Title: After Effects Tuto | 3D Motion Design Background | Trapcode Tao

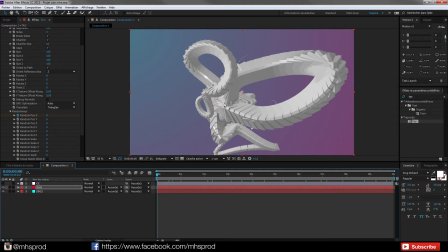(12:20)
The 3D shape is very responsive, and this is what I'm looking for to quickly have a great result. So now I will go into my repeater to create a complex 3D world.
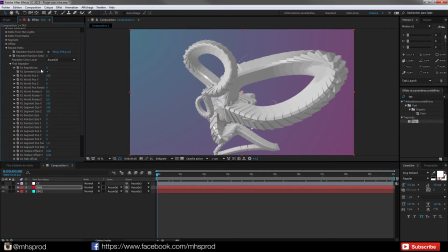(12:38)
So I will use the first repeater and set one
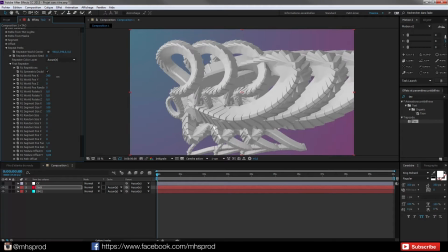(12:45)
repetition, and I will increase the wall position X. I will
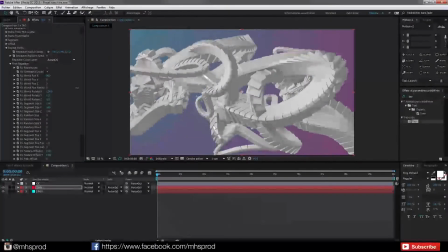(12:53)
rotate to have a different look, and I maybe will tweak it a bit
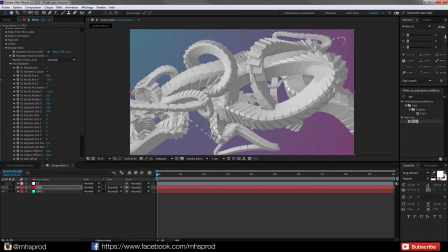(13:03)
to have a lookalike. So I like this look, and I will move a bit
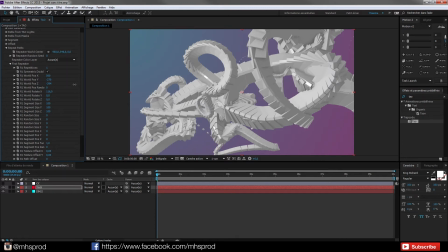(13:15)
in Z to achieve some nice look with some depth. I will now add the second repeater and hit 1, 2 to have two
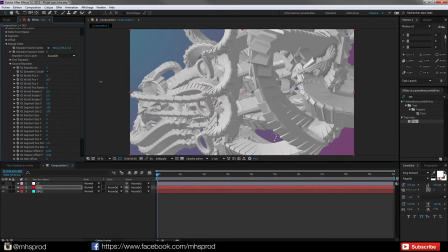(13:33)
shapes, and I will move them in Y. So now I have a much more complex world.
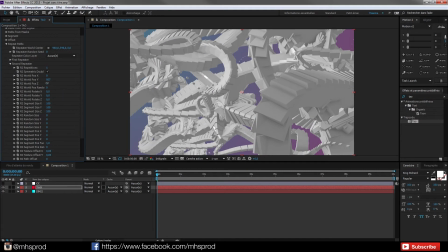(13:42)
I will to play with Z. This kind of look nice because we have this in the front, we have some stuff in back, and this looks complex very very simply,
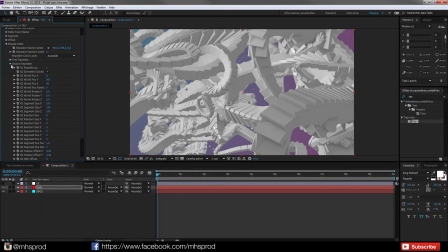(14:02)
and that's okay for me. Now I will go into the fractal displays and for example play a bit with the value, choose this one to add more randomness,
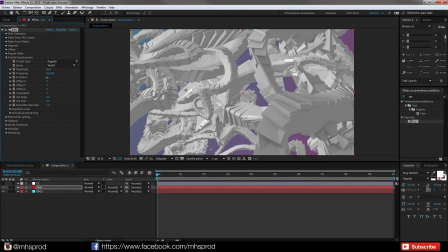(14:17)
and I will for example set an evolution over time, so all over time I will have stuff moving, and this is what I want to have my background.
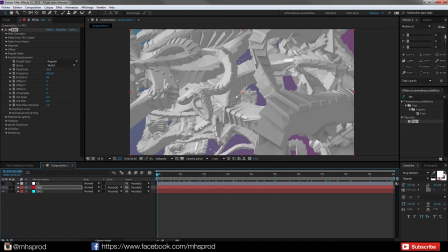(14:32)
As you see, very very simply I can achieve a cool abstract result without going into some bonds breaking in mind. I will now choose my color and choose for example
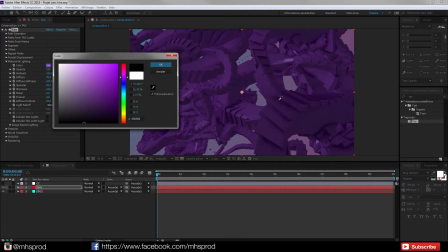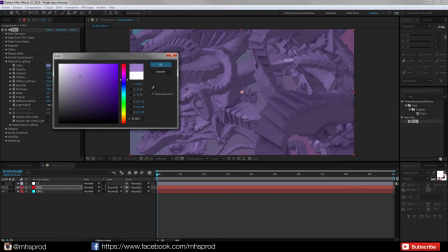(14:56)
purple. This purple is kind of nice.
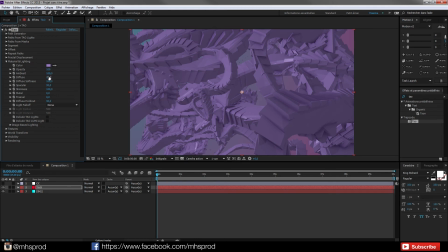(15:03)
And I can tweak some settings. For example, I can remove a bit the specularity to have less of these highlights.
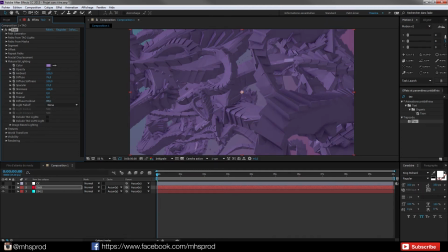(15:16)
I can increase some parameters and to tweak the look, add a bit of Fresnel.
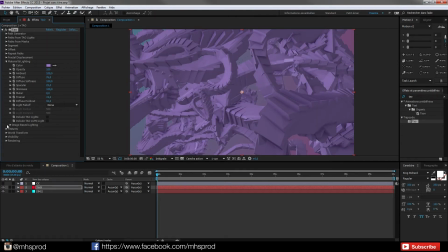(15:23)
This is very nice. You can use two HDRI to light your scene, but I don't want to use
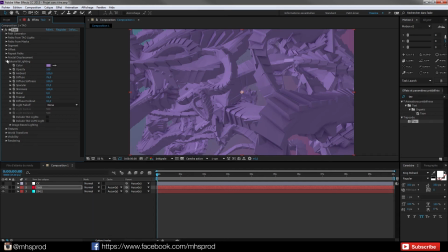(15:36)
this for my setup, so just move and go into visibility, and I will add a bit of fog to fake some depth.
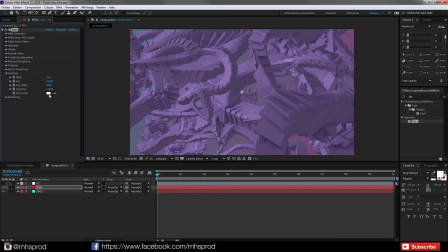(15:52)
So there I will just tweak the parameters, and I will go into
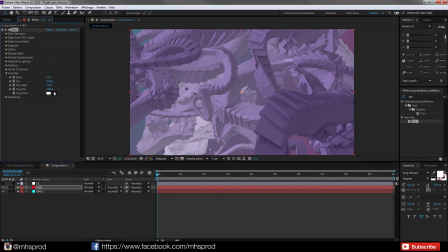(16:02)
this kind of blending, and now I will choose something more purple to fake a depth.